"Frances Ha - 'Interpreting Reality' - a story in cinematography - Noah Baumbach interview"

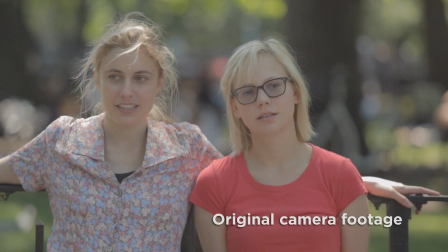Anyway, so I get this color, and it's a video log file, exposed flat, which is, in digital, kind of, you have to do it. You know, it's split in two values. There's a positive value and a negative value.
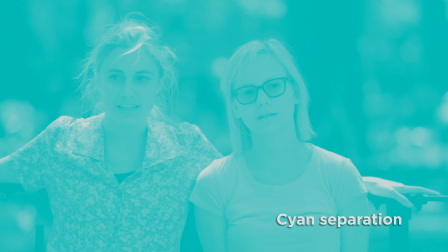It's not desaturated at that point. I'm still leaving colors. Because when you take red, for example, and you bring cyan on top of red, it desaturates the red. so you don't really need desaturation. By taking a direct opposite color, you essentially cancel the color. So the idea was to try to make it as neutral as possible without making it black and white. And therefore, by keeping color information and dialing values, blue, green, you know, yellow, up and down, shot to shot to shot to shot, I was able to find the best, the best tonal range of each image. Then the trick was to try to focus one of the layers to make it blurry. And what it does is that it bleeds colors. We're still in color at this stage. It bleeds colors and therefore create roundness, which is lacking a lot in the digital.
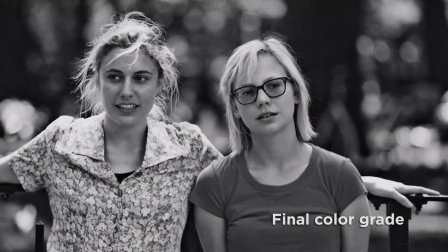And this bleed, this color bleeding creates this halo, this photographic halo, which is super natural because this is what you do when you dodge and burn things. And then, literally, those, these two streams of video data now, you know, perfectly synced, of course. Like I said, we could have done a 3D film, which I think we should want that to be fun. Yeah, we should. And that's kind of how it really was made, just a sandwich of two, of a negative and a positive. And then we should also, we had, you know, because we had these title cards.
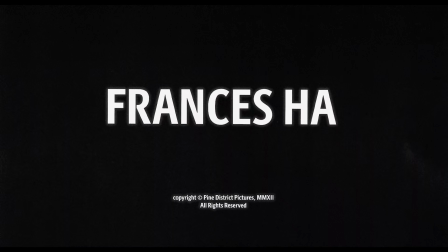Perfectly clean black. Right, right. You don't want to suddenly have, like, digitized title cards when you have this picture that has all this volume and feeling. So we had, there were a lot of discussions. How are the best way, I remember Sammy had the idea of, like, we'll stencil them and film them, you know, out. And then you just had the suggestion of. make xerox and then let's scan xeroxes and stabilize them and make it feel like note 35 and
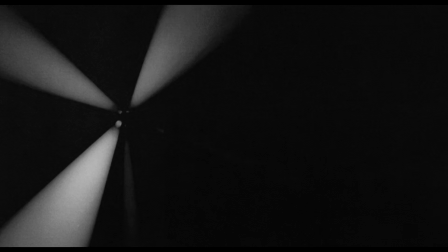then we even did the ifc starting logo this way right you did a each frame of each frame of the logos a lot of frame but you know and why not doing a movie like that also stories be though this punk thing I love this is punk quality to it you know like a bit of a rebellious thing kind of like you You know, well, this is how it's done, but we're not gonna do it that way. That always can generate, always will generate great results, in a way.
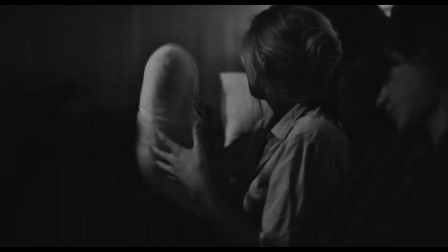Because it's genuine. It's not, you know? It's not fake. You know, shooting in the plane.
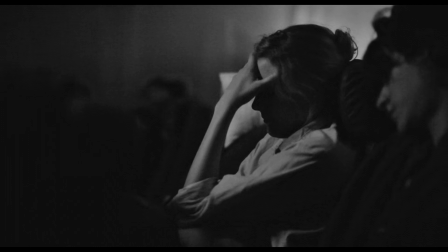I mean, typically, Alexa Big said, how cool is that? She's there, she's just like, why am I going to Paris with my book, you know? And she's like, the light is bouncing, the way it bounces, that's how you see it. She's actually being lit by Tron. By Tron. That was the movie on the plane. My musical comparison was the sort of Paul McCartney solo record in his basement, you know, after the Beatles, like, Ram or something, because it's both a kind of punk rock idea and that he's kind of like, you know, you're doing things like getting a sound you like because in the bathroom, because it sounds better in the bathroom, but the songs are so crafted and so they're big sounding.
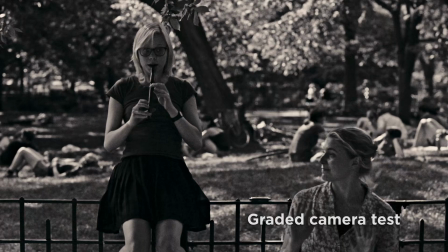And this goes back to the first test. When I saw the test, I thought, no one's going to grade me on a curve for this movie, and if I want to do something kind of punk rock in a way,
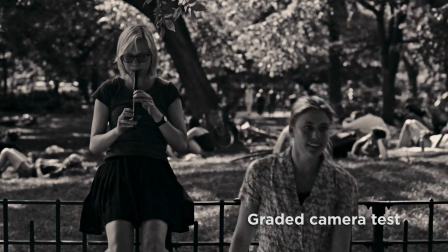it's going to have to stand alongside everything I've done. It is a kind of hybrid, I suppose,
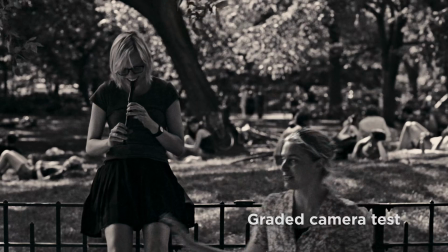of a kind of punk idea, but also with a kind of classic kind of approach to it.